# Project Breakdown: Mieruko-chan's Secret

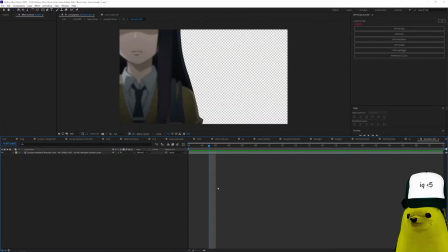Okay, it it is this part. It is on the thing from the anime that goes like this.
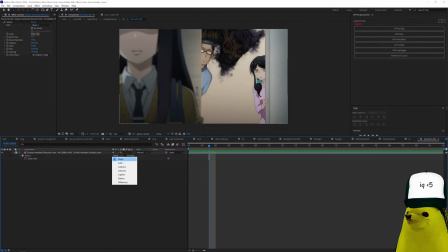You see? And then
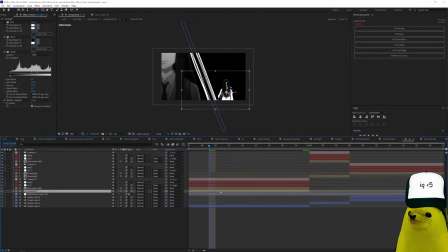added effects, and then this is the girl that I used for the white girl, and then I just put this one on different Z position.
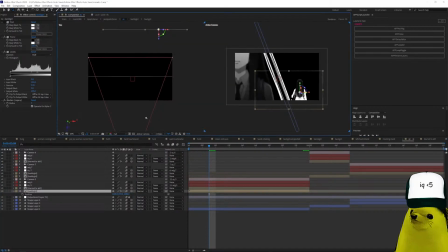You can see here. Let me see. Top custom view. You see? That's how it's composited. You see? And this thing is just I made a
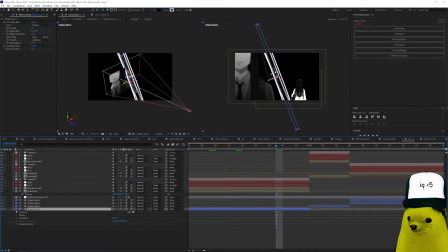rectangle that has a wiggle path and a repeater. Okay. That's how you. How am I? I'm doing great. Okay. Explained this video. We're almost done.
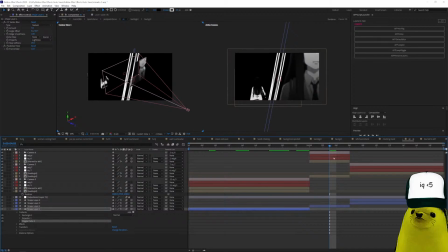Okay. We're almost done. Then I just changed slide. Okay. Just flipped just flipped the frame. And then this part I just kept the girl. And if you noticed, let me see. Never mind. Wait. Yeah, never mind.
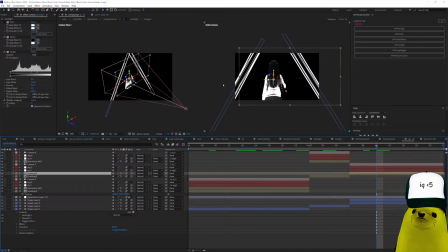Alright, there you go. And then I just added the fuck. Alright. I just added the rectangles to make it look like she's inside the triangle. Because everything is according to the triangle on this video, okay?
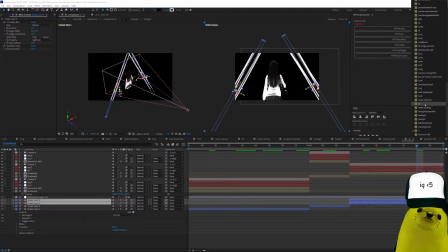It makes sense, okay? In my head it makes sense, okay? Even though it's very short, it had to make sense that everything is triangular. Alright, Reddick, hello. Let me go. I can't find it.
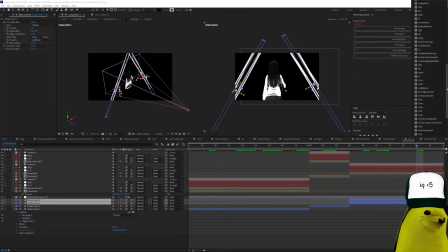Thank you, to lack trash. You'll see. I'll show you in the next video when I'm done with this.
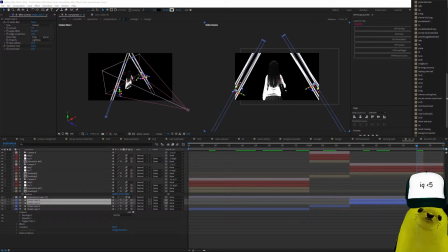What I'm working on. Let me just finish the explanation for everyone that wants to know how it was made. I can't find the composition where. Okay, never mind.
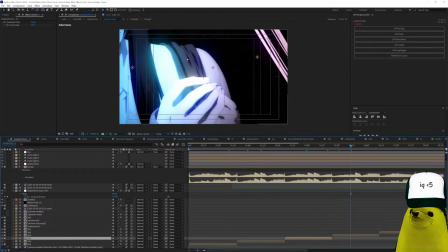Here. Now, this is just a masking of the anime and added the same
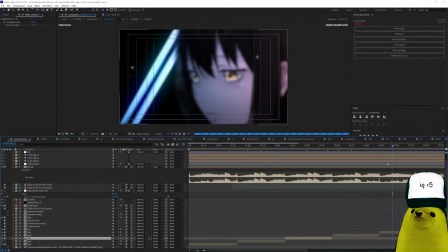shape layer, then flipped it over. Then here, same, just mask the colors of the,
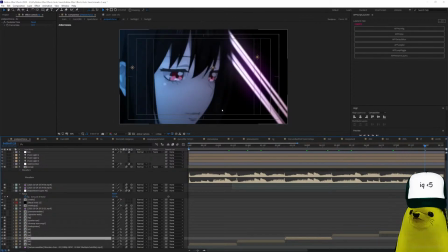and then change the position of the anime.
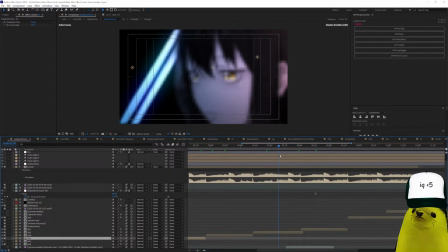There we go. Oh, wait, here I did something different. Let me show you.
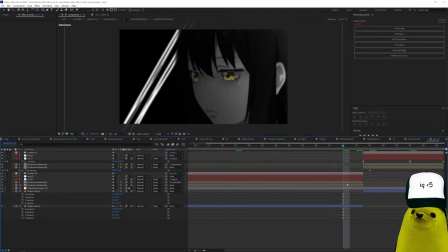You see? Wait. This is the anime.
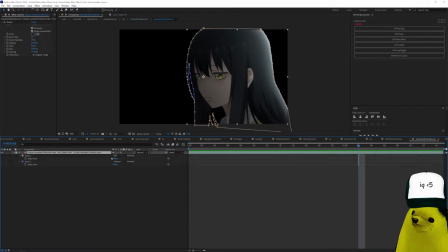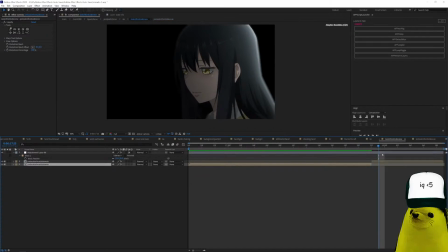Yeah, that's the anime. Okay. But here I added liquify to make her smile
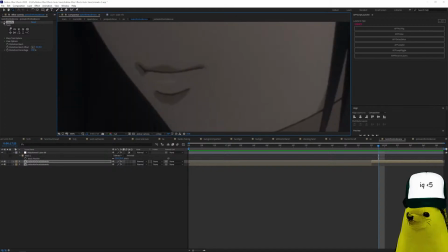because I am sexist. You see? She's smiling now. All right.
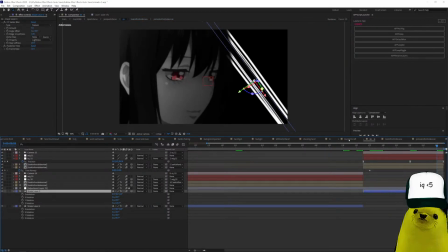And there you go. And just the shape layer. Okay, let's go. We.
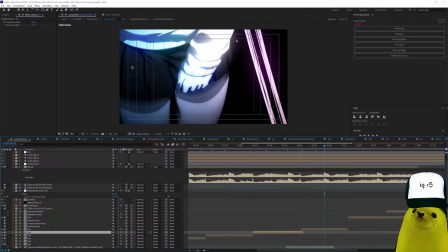Next, this is. I didn't even mask this. Okay, this is just the anime, but I made it so dark that you cannot see the background.
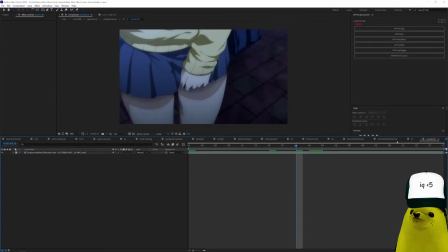You see? You see? Didn't mask it. Just make it dark, and it works. Fine. And next,
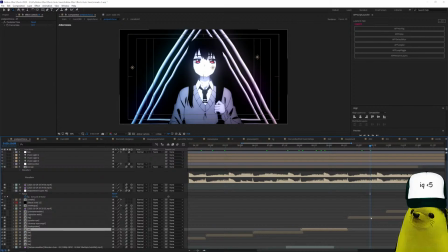this part is just the girl that I masked.
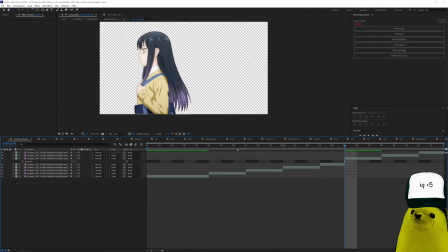I actually masked this girl.
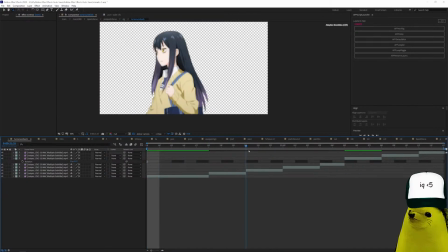You see, tan. But I removed some. Let me show you. I removed some frames because I was lazy. So
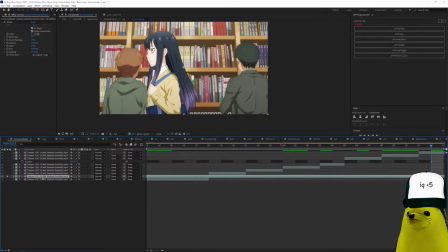Yes, there you go.
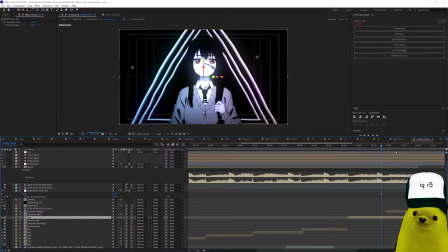But yeah, um, and I just changed the color of the eyes.
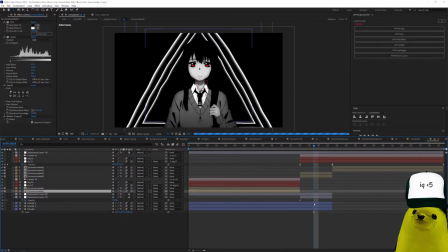And here, that last explosion is the triangle that I used before. But I added scatterize, and that is what makes it explode.
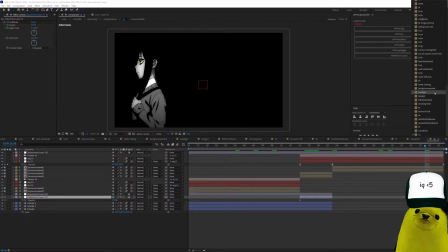And then she just goes away because it's the end. And then let me see, where is the thing?
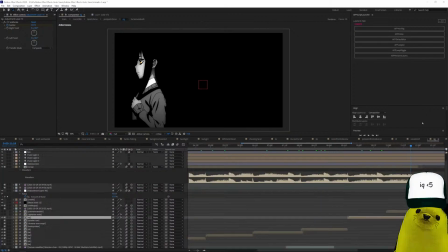Where are you now? There you go. Oh, here's the sound I added.
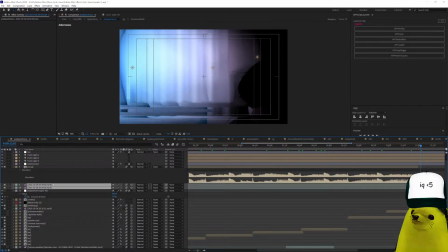I added this sound that I downloaded for the previous video. You can listen to it. It's just VHS cassette sounds. And I added this effect, pick sort and noise.
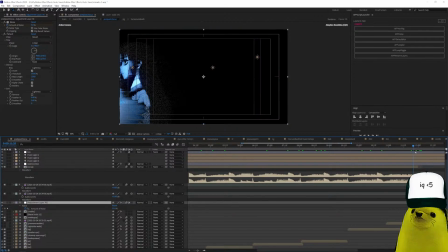You see? It just glitches.
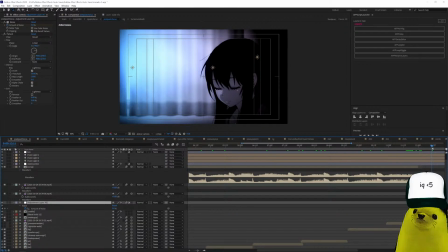And then the girl just wakes up.
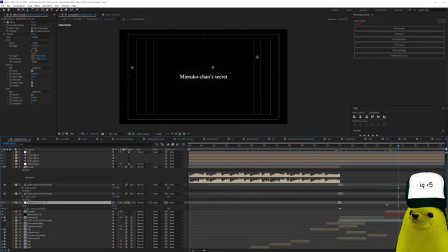And then we go to the credits. On the credits, I did the same thing as the last thing. I posterized the to 10 frames per second, and
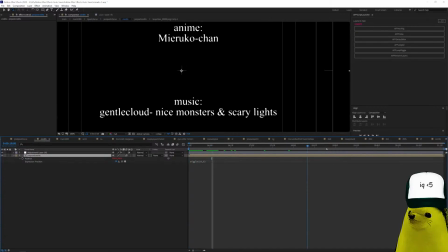just the letters and with a wiggle and median, so that it looks kind of creepy.
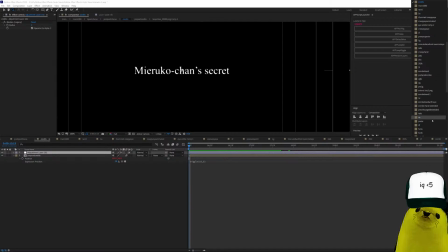What that is feminism. And I think that's it. Let's see. Let me check.
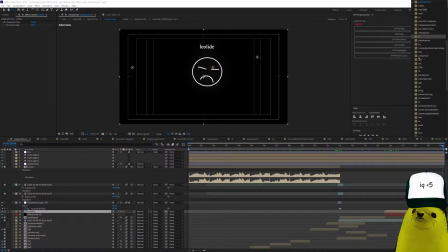And my logo and the name. Yeah, that's the.
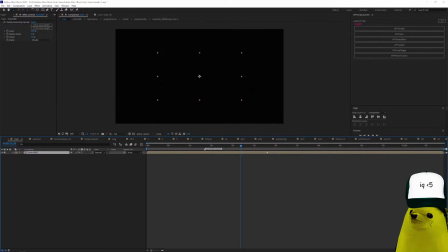So that's the whole video.
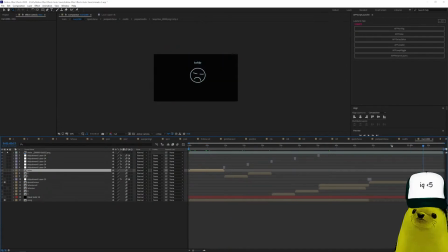There were some mistakes that I could have fixed, but didn't fix. I didn't want to continue making the video because it was just so short, and I didn't want to extend the song because the song is repetitive, and I didn't want to.
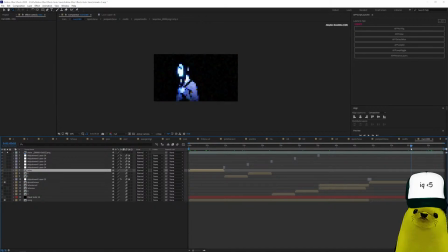There's not enough Mieruko-chan scenes, and I didn't want to animate. So that's it. That's the video explanation. Um, let me just explain the supposed meaning of the video.
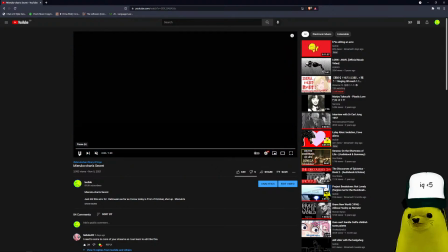Okay. So she's just you know,
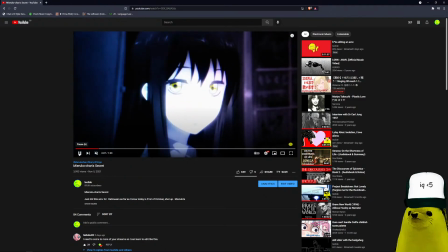she's having a nightmare dream, and she has
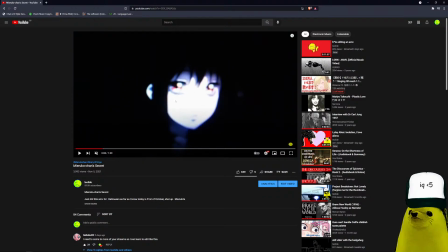the normal one is when she's yellow, and the going into darkness is when she has red eyes,
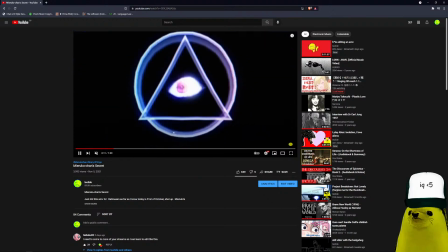and because she's seeing the Illuminati or something, and then
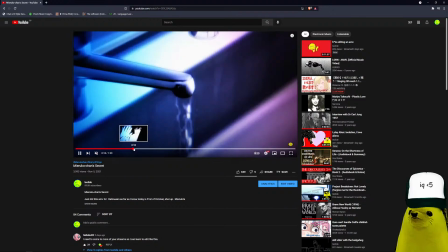she sees stuff, and
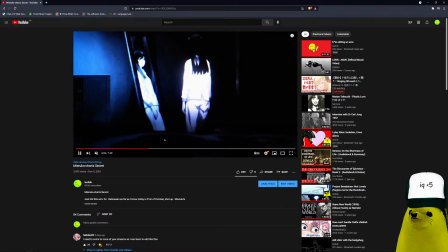you see, when she's normal, she can see the creepy things, but then the creepy things convert her into the red-eyed one,
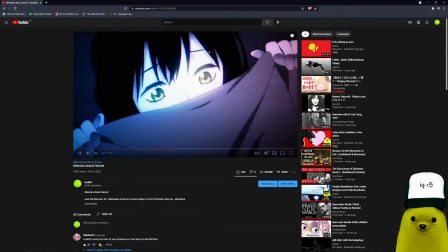because she is divided inside, because she has issues,
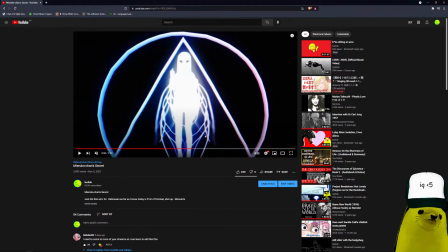because she's dealing with adolescence and her teenage years. Okay, the butterfly girl, I just thought it would look cool, and the butterfly girl is just like,
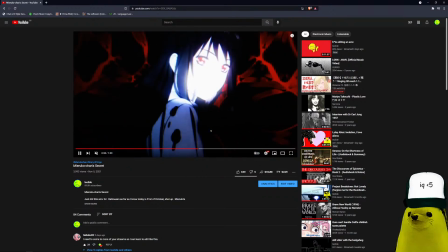like the dream catchers, And the Coum, I don't know, I like the Coum, and the cow is just to make it more satanic,
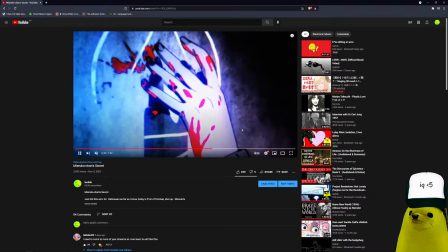because I thought it would make it creepier, because it's supposed to be for Halloween.